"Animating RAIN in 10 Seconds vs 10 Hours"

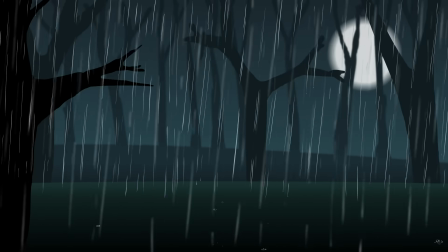[8:15]
So that is quite a bit better than 10 minutes, I would say. We have a fully fledged scene here. Pretty convincing rainfall. I think it would have been good to have another layer or two of raindrops themselves, just so you have a bit more depth, but this works pretty well. There's still a fair few things you can do to enhance this, so let's move on to 10 hours, see what that entails.
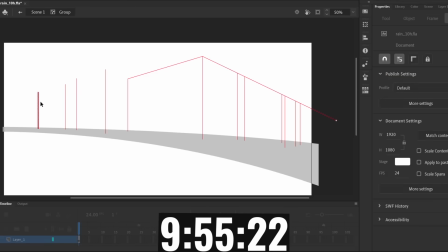[8:43]
To set the scene here, I went with a road that's some kind of bridge or overpass, with a city in the background.
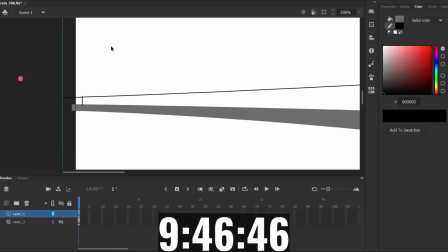[8:49]
It's essentially a curved road with 1-point perspective and a city with 2-point perspective.
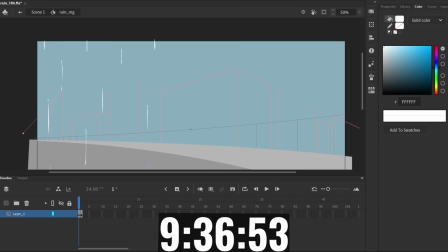[8:53]
I also sketched in these splashes so I can work out the angle and scale. I wasn't very sure about how to do all this, but you can decide in the end if it worked out.
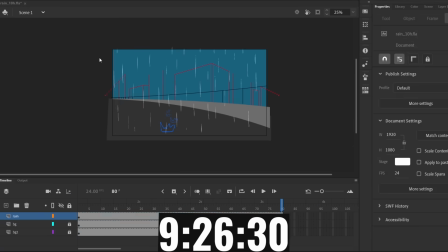[9:00]
I'm doing pretty much the same thing again for the rainfall, just a lot of frame-by-frame raindrops to form a vertical sheet.
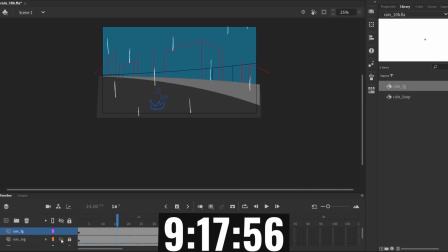[9:06]
Then eventually duplicating that to form different layers of depth and skewing to show wind.
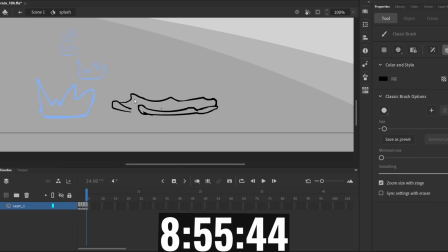[9:14]
The splashes are getting a massive upgrade this time. I'm going for a 3D bowl-like crown shape that shoots up and out before flattening onto the ground.
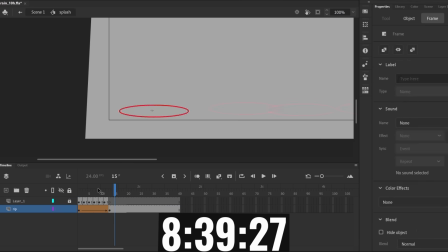[9:25]
I also added a ripple by using a classic tween on a red circle as a guide, then drawing over that.
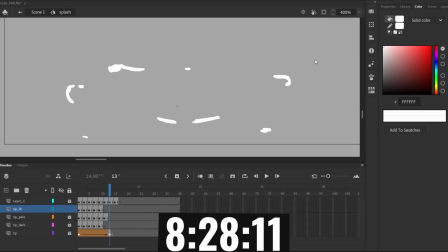[9:30]
You have these white lines break apart and some shadows and highlights. Then I go over the splash with some opaque black, and there's some back and forth with how I want to colour it.
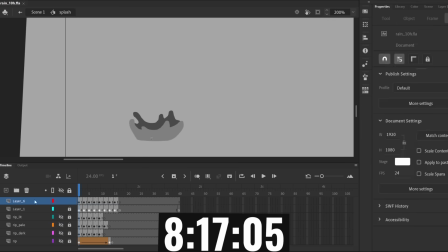[9:38]
But for now, some highlights on the water, then some darker tones near the bottom and various patches in the middle.
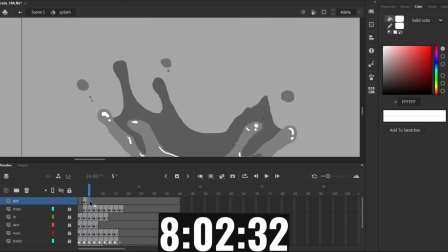[9:46]
I also have these small droplets coming out the top. To get that 3D effect, I have 4 layers of splashes at different depths.
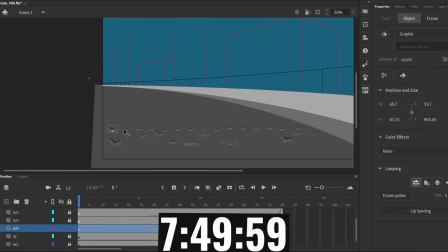[9:54]
using of course the scale, opacity and blur to distinguish them, as well as the randomized starting points for an organic look.
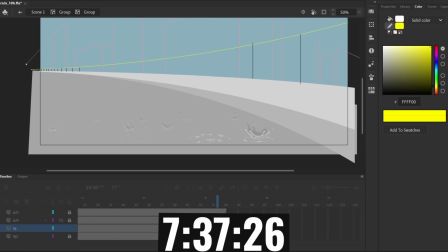[10:02]
I figured out the spacing on the fence by following a tutorial, although it's not quite accurate because of the curve of the road.
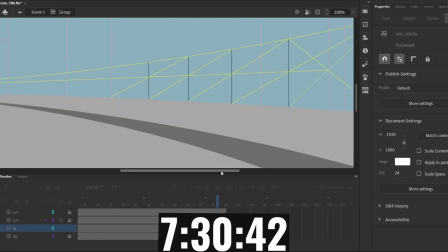[10:08]
And I chucked in a few streetlights.
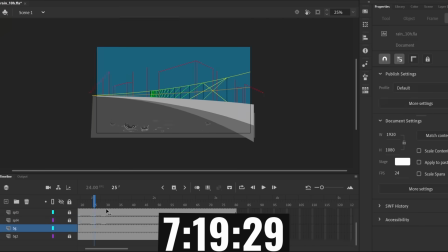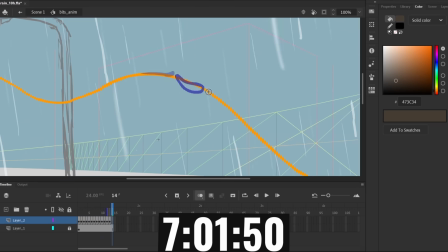[10:16]
Now we get to spice things up with some leaves flowing in the wind. I simply draw a path for it to follow, then draw a leaf flapping around along that path.
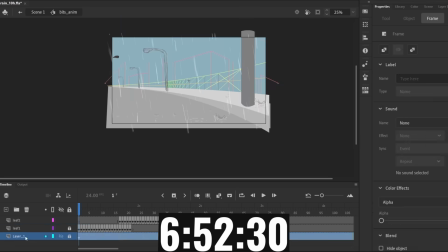[10:24]
I also had flower petals in there, and I'll add to this as I go.
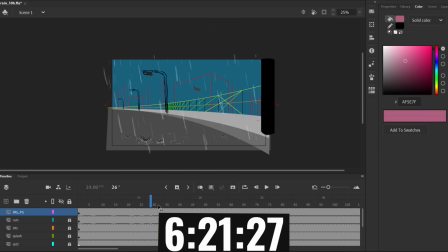[10:32]
On top of the splashes on the ground, I thought it'd be nice to have some extra ripples.
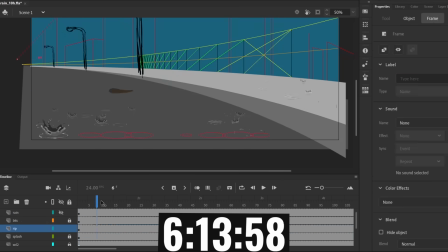[10:36]
So I tweened a white oval expanding as a placeholder to see what that looked like, and I thought it was solid.
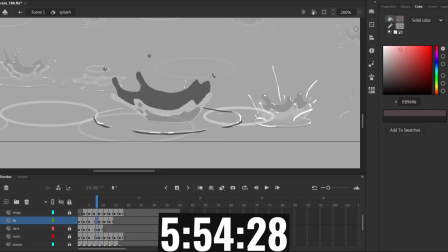[10:43]
Then I worked on the splash a bit more. I also went over the new ripples with the 3 hand-drawn layers like before.
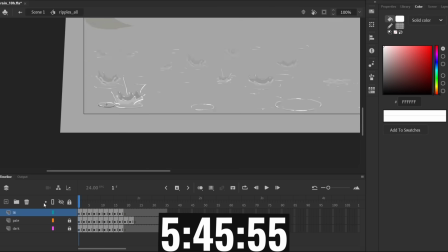[10:49]
I could have used the ripple I already had in the splash animation, but it's good to have more variation.
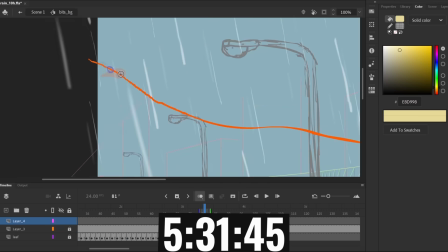[10:54]
Like the rain, I'm also having different depths of debris flying through the air. Now it's time to make another splash, because the more variation the merrier.
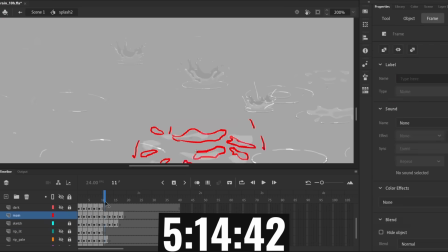[11:03]
Using the same exact method and style, but hopefully making it look different enough that you can tell there's a difference.
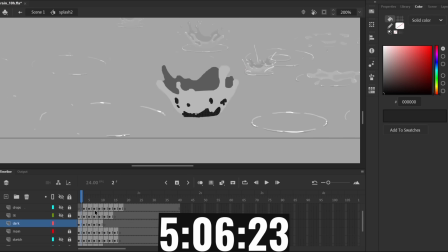[11:08]
I think it ended up too similar, but it was still worth it to not have every splash look the exact same.
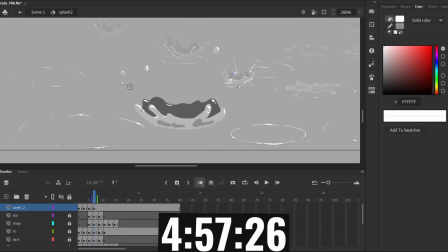[11:13]
Then I fleshed out the background some more, because even though it's a placeholder, I need a guide for what I'm going to paint in Photoshop.
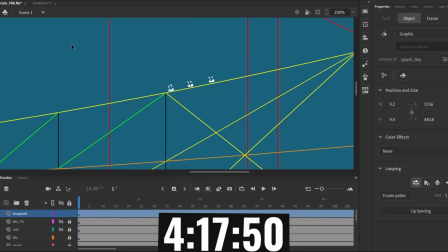[11:23]
I added some tiny splashes on top of the fence, which are more like the ones I had in the 10-minute and 1-hour animations.
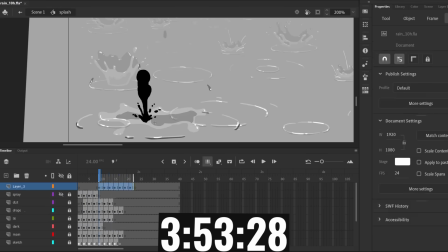[11:33]
I decided to add a secondary drop to the splash, which you'd expect more from a body of water, so I guess it's an extremely wet surface.
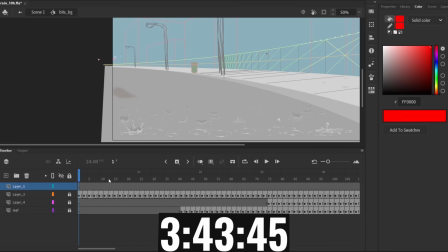[11:40]
Then it was more flying debris, raindrop tweaks, and some subtle mist on impact.
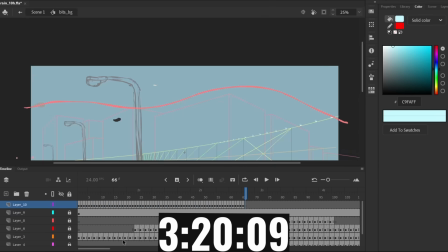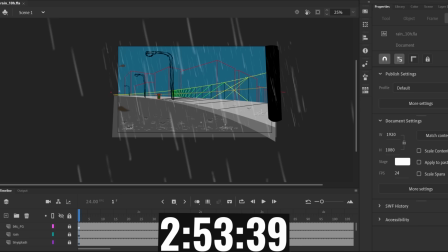[11:51]
Now, this is when I started working on the background in Photoshop. Unfortunately, I was recording the wrong program for about 45 minutes, but I caught on eventually, and you can see how the rest of it went.
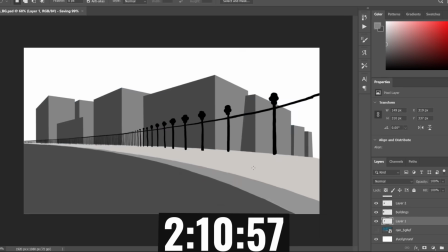[12:02]
The perspective on the fence gave me a bit of trouble. It's something I'll have to practice.
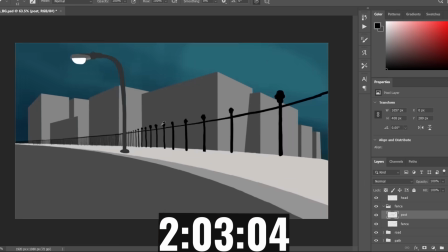[12:07]
I stayed true to what I drew initially, except for leaving out the trash can because it felt unnecessary.
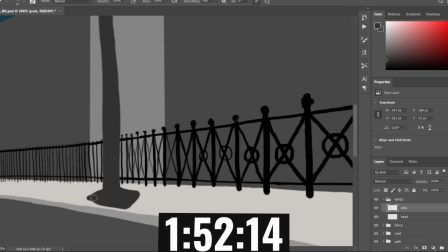[12:11]
The reflections on the ground are really what sell the scene because that's what makes it look wet. And judging by the splashes I animated, there's a good layer of water on the road.
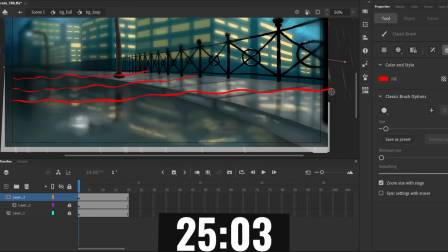[12:31]
After dropping the background into Adobe Animate, I got to work on some overall wavy effects.
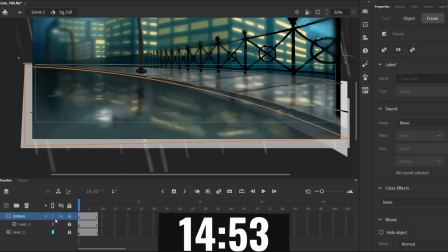[12:36]
Using a mask and a sized up version of the background, I had these long ripples move down the screen, as well as a couple of circular ripples.
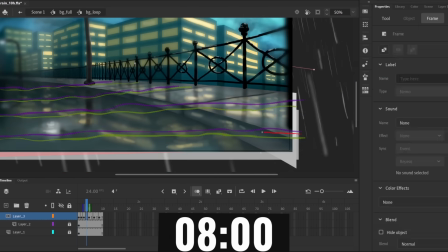[12:43]
And that is pretty much that.
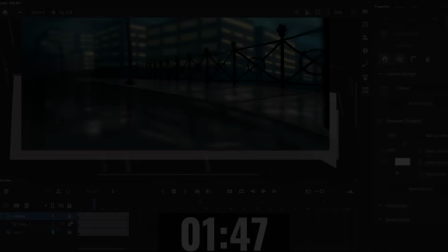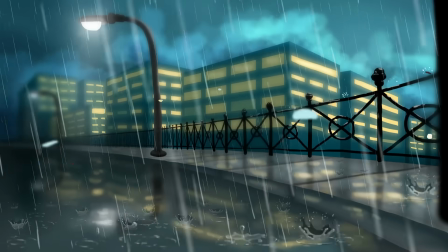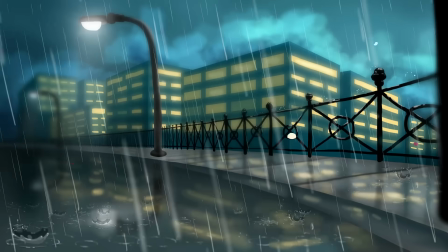[12:56]
And that is rain animated in 10 hours. Come a long way since 10 seconds.
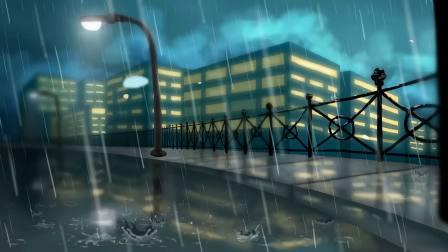[13:01]
Yeah, I'm pretty pleased with the outcome. There are some things I could have done better with the background. I straight up didn't know how to deal with the road, like the angle and shape.
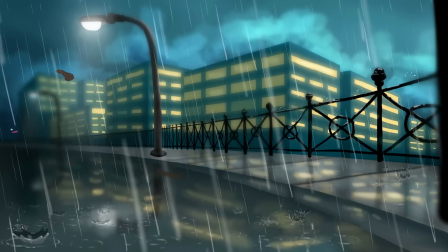[13:10]
It was confusing to me. Honestly, not bad though. Probably should have had less of a uniform color on the buildings, but those aren't the focus anyway.
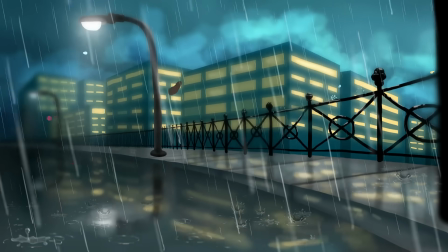[13:18]
I think my only real issue with the animation is the large ripples I did at the end with the mask. Should have made them follow the direction of the wind. They arguably almost do. And it's kind of subtle anyway. Yeah, they need to be more left to right. I was thinking it would just make the water look like it's kind of waving around.
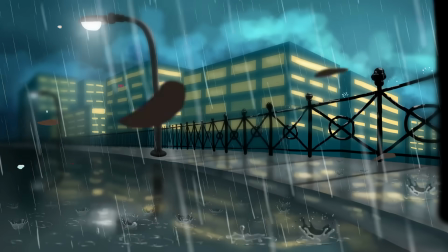[13:36]
And the leaves and flower petals flying around, those look pretty good I think, even though they're just solid colors and simple shapes.
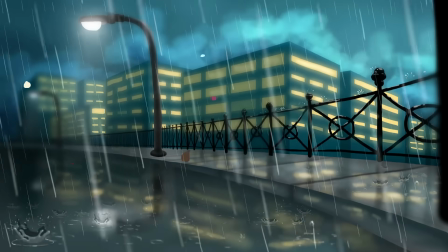[13:44]
I was thinking about shading them in, but if you're gonna go that detailed, you risk ruining it if you don't get the lighting perfect.
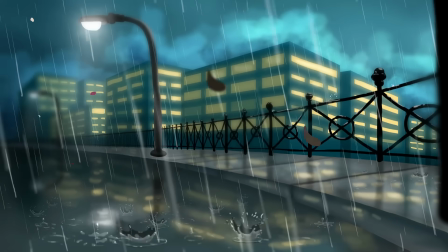[13:50]
But I'm sure that could improve it slightly. Anyway, definitely a pretty cool rain scene.
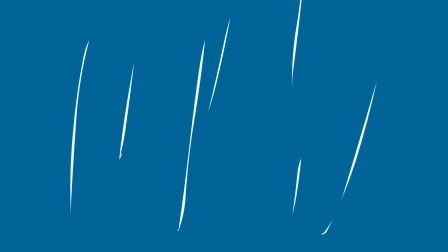[13:56]
So there you go. I've animated rain in 10 seconds all the way up to 10 hours.
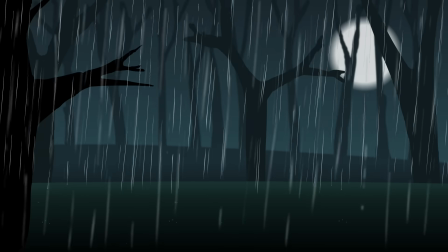[14:01]
Rather successfully, dare I say. Well, if there's more weather phenomena you want me to do this with, let me know in the comments. Hope you enjoyed the video,
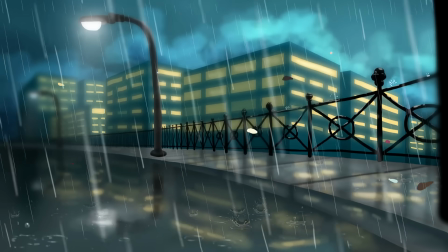[14:09]
have a nice week, and I will see you next time. Goodbye.